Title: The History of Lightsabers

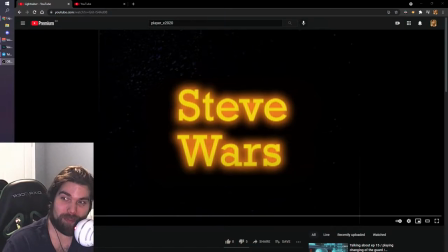0s
what's going on peeps corridor digital released a video specifically focused on lightsabers and how they've progressed with technology and how they can depict the lightsaber in film over the years oh so i wanted to quickly show
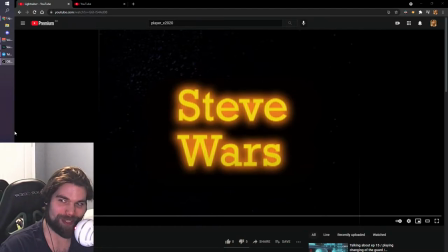15s
from one of my former channels from when i was in high school how deeply interested i was when like the ryan versus dorkman video came out and stuff like that i was like oh oh my gosh look at all these people using their computers to make lightsabers I want to do that too so I went and I got a broomstick and I made a very very short clip of
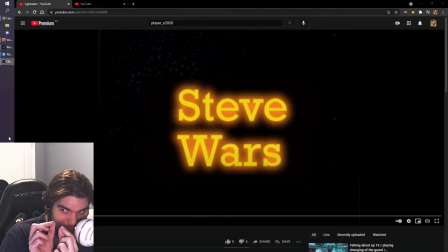35s
me rotoscoping because it takes hours to move this little block frame by frame and make it look good with the varying motion and the feathering of the colors and uh I loved it though people
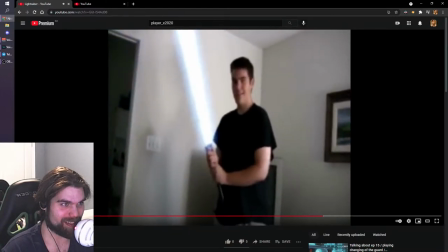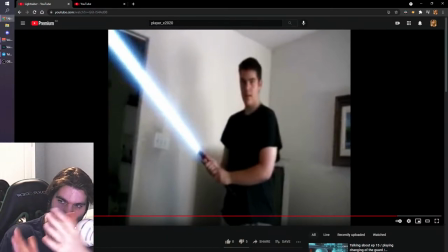56s
told me that to give the illusion of motion that I should try to fan it out but it just looks terrible it just like bunches in random places boy oh boy did i try look at my friggin young ass i have to be like 14 there i don't look 14 i'm pretty tall yeah i was just a big kid
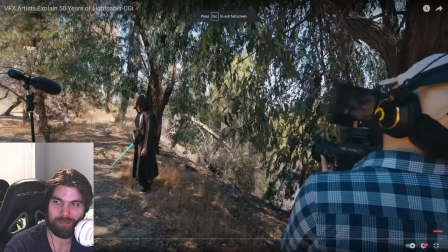75s
so now 50 years of lightsabers this week we are filming a short called lightsabers for men
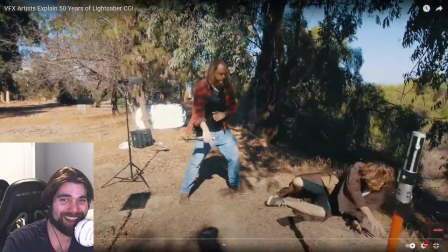82s
i was arrested at disneyland it's also an excuse to do like 20 different silly lightsaber effects So Josh,
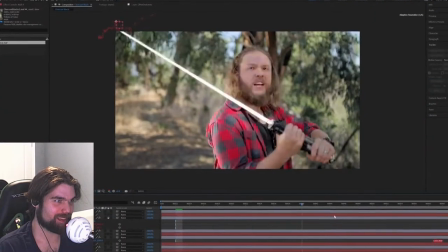89s
myself and Matt are gonna be sitting down and spending this week cranking on lightsabers and trying to make them look cool
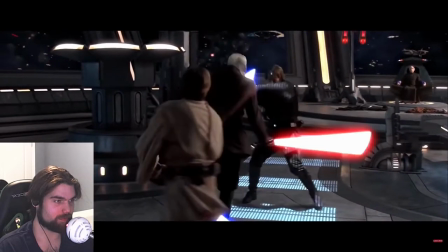95s
But lightsabers have been around for a long time and there's a lot of ways to do lightsabers. So first things first I want to talk to you a little bit about lightsaber history
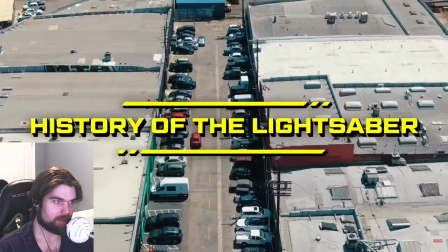103s
So gentlemen, I want to talk to you a little bit about lightsabers specifically lightsaber history Uh-huh Star Wars has been around since the 1970s, which puts it at about 43 years old or so,
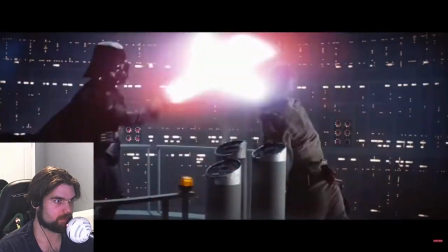111s
44 Like I don't remember much of Star Wars The only time I've watched Star Wars was when I was 12 years old, and I haven't watched it since. Why? I didn't think they were that great, to be honest. Why?
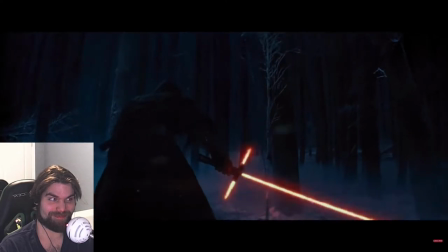128s
The lightsabers have been around for a long time, and there's a lot of different ways to do lightsabers. So first things first, let's take a look at the original A New Hope with the very first shot of the lightsaber.
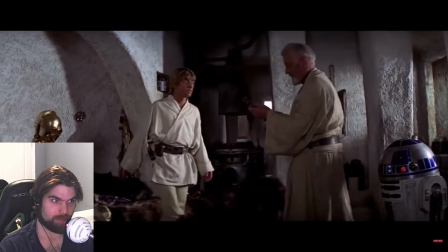136s
And I want to hear your guys' take on how you think they did it.
Your random was a blast.
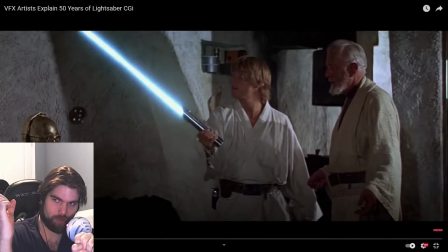142s
i know they do the jump cut but it's they put they had to put a reflective pull into the hilt and the light being cast from the set would cause it to reflect and then i'm pretty sure they had to hand paint it how do you think they did it first you gotta
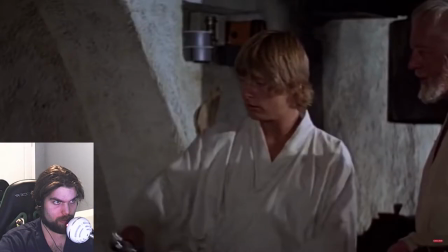158s
get the crystal oh i can see the hidden cut and like this lightsaber comes out you can see the cut there but how they actually did it i'm not 100 sure i know that there's a cut here so i know that something had to be replaced because there would be no use for
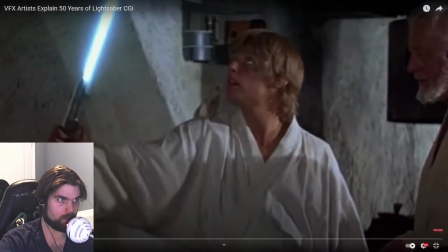172s
a jump cut and that's when they put the light post in unless there was some sort of swap of the lightsaber right for the effect there's some bar of light possibly like a retro reflective thing matt you got it right the very first star wars the way they did it was they had
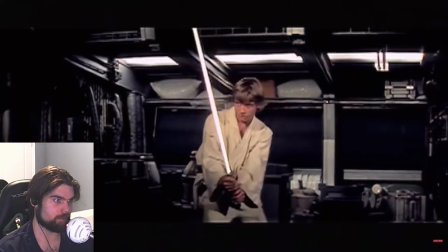187s
a rod with a retro reflective material on it basically the same thing you'd see in like safety vests or on like street signs so
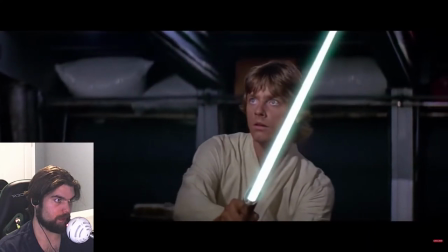192s
now it's spin and when that's spinning it gives you like the warble and the flicker and that kind of stuff The thing about retro-reflective materials,
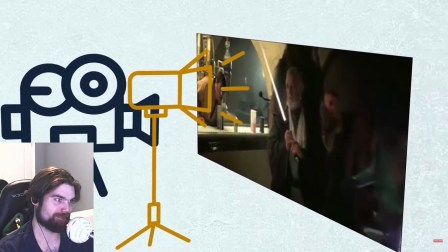199s
it's only going to reflect light if the light is right by your eyes or your camera lens. So, they had to have lights blasting from right next to the camera lens.
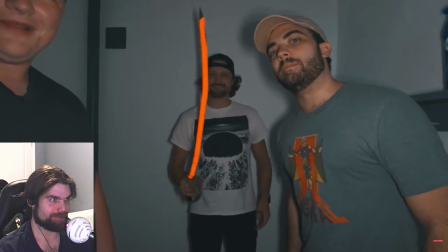206s
Whoa! Look at that! So here's a non-reflective. Here's a reflective.
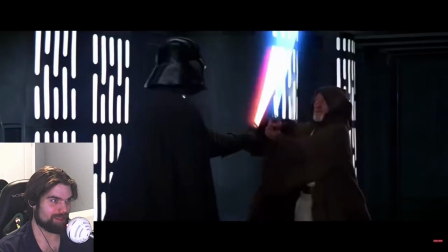211s
Yeah. So you're saying that all of this is practical, though? Well, here's the thing. It's hard to see the original lightsabers these days.
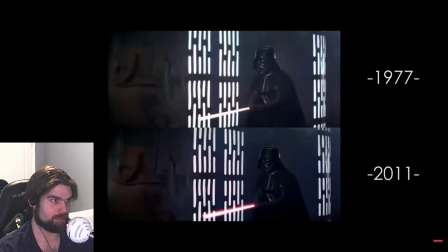218s
The original Star Wars has been erased from the internet and the world.